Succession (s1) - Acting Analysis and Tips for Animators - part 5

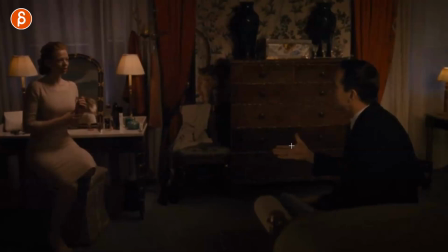(8:15)
It's not he's accusing her in a way where it's a pointy finger. It's not like the finger goes, you, it's an open hand. Like, help me, I need help. I want you to help me and be honest with me. And again, she's a bit nervous here doing all that stuff. So as he continues on, she gets, wait, you mean this here?
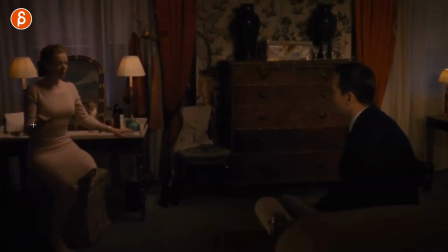(8:34)
You like, we're getting married. Like, yeah, I want to do this. And he tells him, everybody's here.
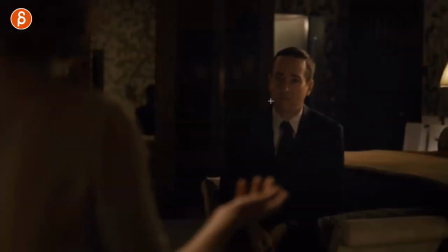(8:39)
And he goes, yeah. And look at that. No awkward blinking, no nothing. It's just kind of his reaction of, yeah, they're all here.
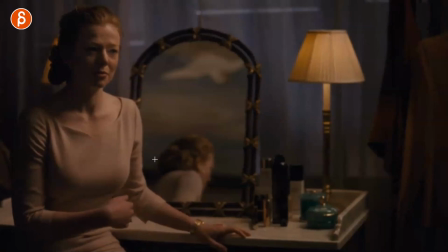(8:46)
Bam, stare. And then look at that. And then she gets a bit more nervous here. Lots of little quick moves. You can see the tiny little shakes in the head. That big contrast of him.
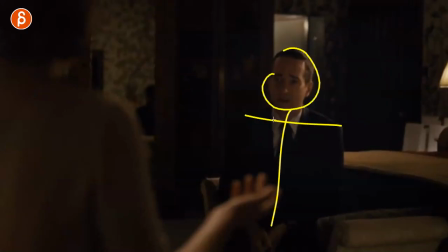(8:56)
Let's go back here. Silent. Look at that. Bam. No movement. Just a challenge.
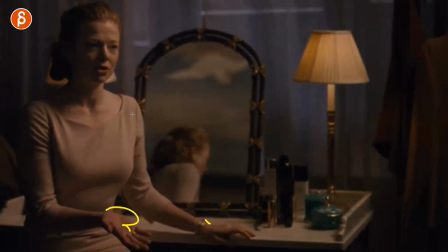(9:01)
And here, no. I mean, yeah, let's do this. All those little gestures. That for me is, because I complain a lot about gestures. If you watch my channel, I'm always, not too many gestures. In her case, she is nervous.
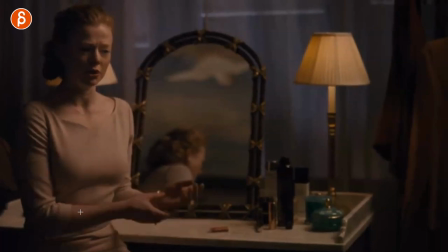(9:14)
She's fidgeting around. And that to me makes sense. All those little moves, all that stuff, busy stuff, because she's nervous.
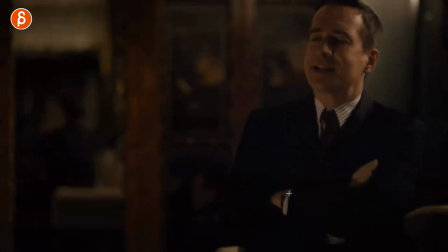(9:21)
Contrasting with him who's not, arms down. And then look at that. So now he's getting a bit frustrated.
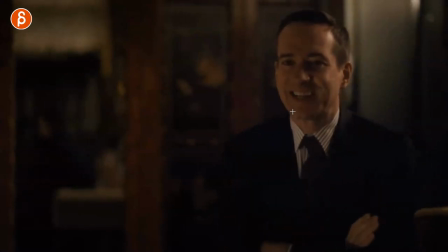(9:27)
Like, all right, what's going on? You can see this, he's slightly uncomfortable. He wants to say it.
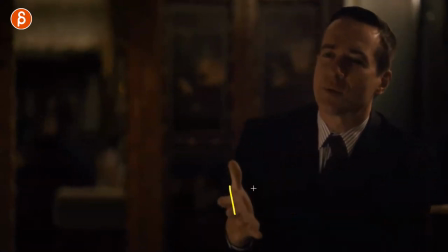(9:32)
All right, he goes, all right, well, and then he's starting to question her. All right, so are you cheating on me?
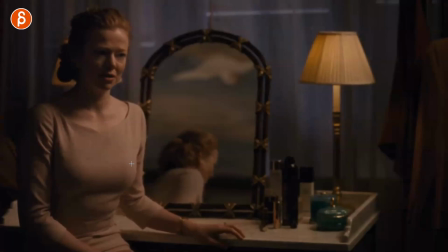(9:39)
And then that's when she has that reaction. No, I would never do that, but of course he is. Tom,
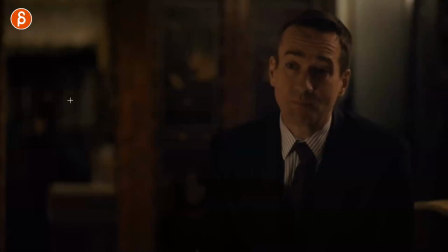(9:44)
And now, because he said that and she had a bit more of a stern reaction, he has a reaction, all right, okay, okay. Well, I gotta tell her this. And you can see now, eyebrows up, more eye darts, lots of different mouth shapes and a little shakiness.
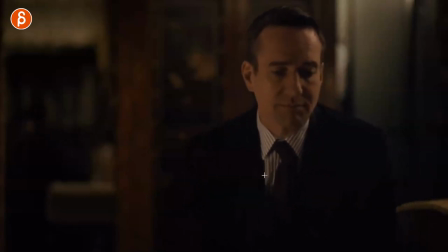(9:58)
Look at that, he's just uncomfortable. You know, he has to change position and be like, ah, I don't want to say this, but you know, this is just not right.
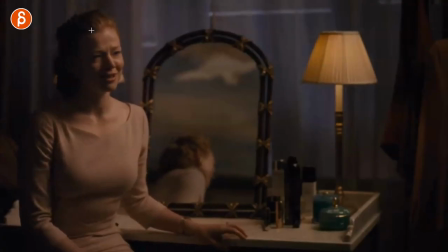(10:05)
So now he goes, all right, I gotta do damage control. Less fidgety. So now she's trying to regain control of the situation and she starts to lie. It's like, oh, no, I'm not doing any of this.
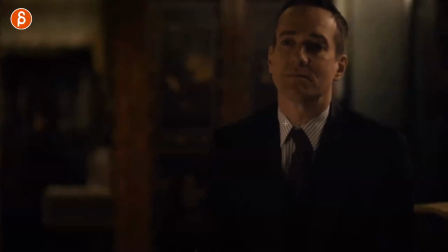(10:16)
And look at that. Again, he's like, all right, well, she's still lying. A bit more eye contact, a bit more fidgeting around, but a bit more, look at that. Just a little thing. There's still that energy, that nervous energy, that frustration in there, but he still looks at her.
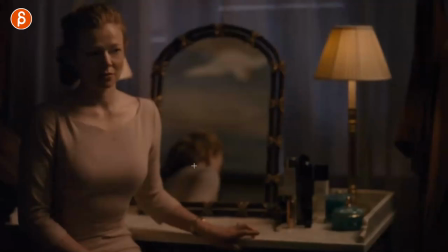(10:31)
He still says all of this. Like, okay, well, you know, this is just not right. Like, we need to do this. And look at that. So he's asking, is this real? Are you with me? Do you love me? And basically, that's what he says here. And look at her. Look at that.
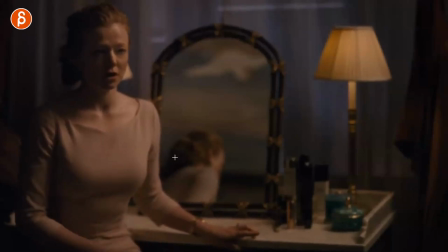(10:47)
This light change there. She has a very hard swallow. And you can hear this in the voice where she goes, yes. She goes, honestly. And then she has that big exhale. And you can see a little bit in here. And you can hear it in the sound if you watch the sequence, if you have access to the show.
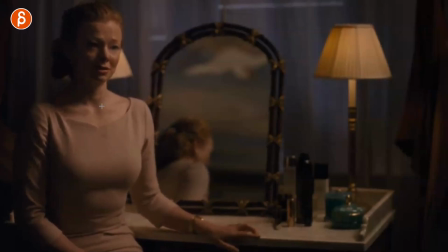(11:00)
It's a very suppressed swallow. And now she goes, yes, this is real. But it's this look of, I have to lie. This is real. And she waits and she tells him this.
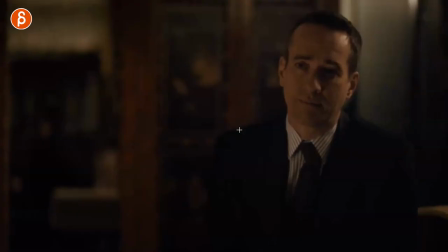(11:12)
No, this is working for us. Look at that. Long look. Oh, this is so good.
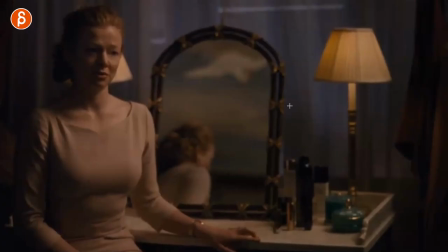(11:17)
For him, he's usually so fidgety. For this, look at this. Long look.
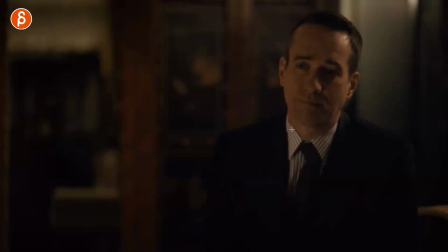(11:21)
All right. And that's this little, that one blink going, all right, well, she made that choice.
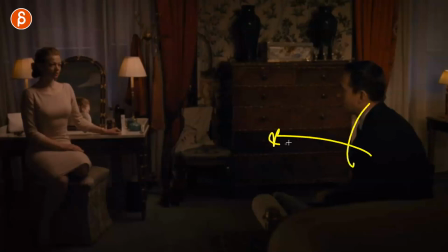(11:27)
And look at that. It's not like he's relieved, gets up close to her, or she's like, no, I love you, gets up and there's a hug or anything.
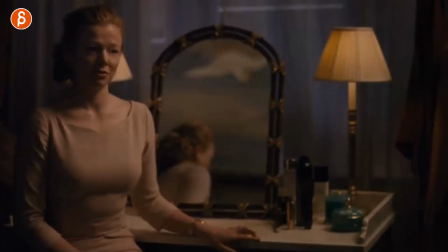(11:34)
This is this very uncomfortable pause of, no, this is real, I love you. He goes, really?
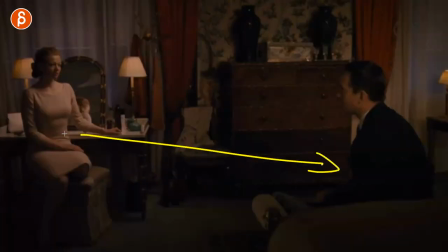(11:40)
Bam, into the next shot. Oh, still the very, very cold distance. Even just the way she sits there and the way he's hunched over, you know, there's more power, there's more strength in there, and he's just kind of defeated. Oh, so good, it's so good.
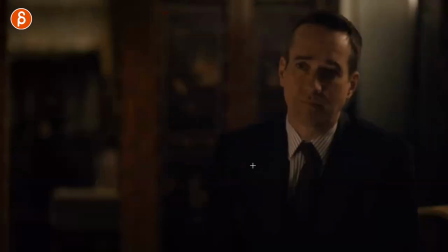(11:55)
And then his reaction after all of this, realizing, all right, she's gonna lie. He goes, all right. And he goes back into his usual self. Push over, a forced smile. And he says, all right, well, that's all I need to know.
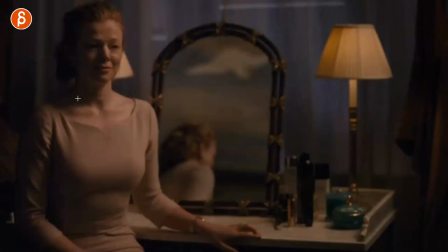(12:08)
That's fine. And look at her, the relief, where she goes, oh, good. She relaxes. All that tension is gone. All right. But slightly embarrassed, slightly nervous still, she realizes I did something wrong.
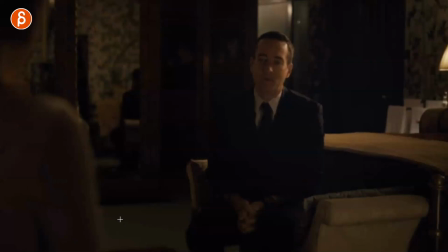(12:22)
This is really pushing it.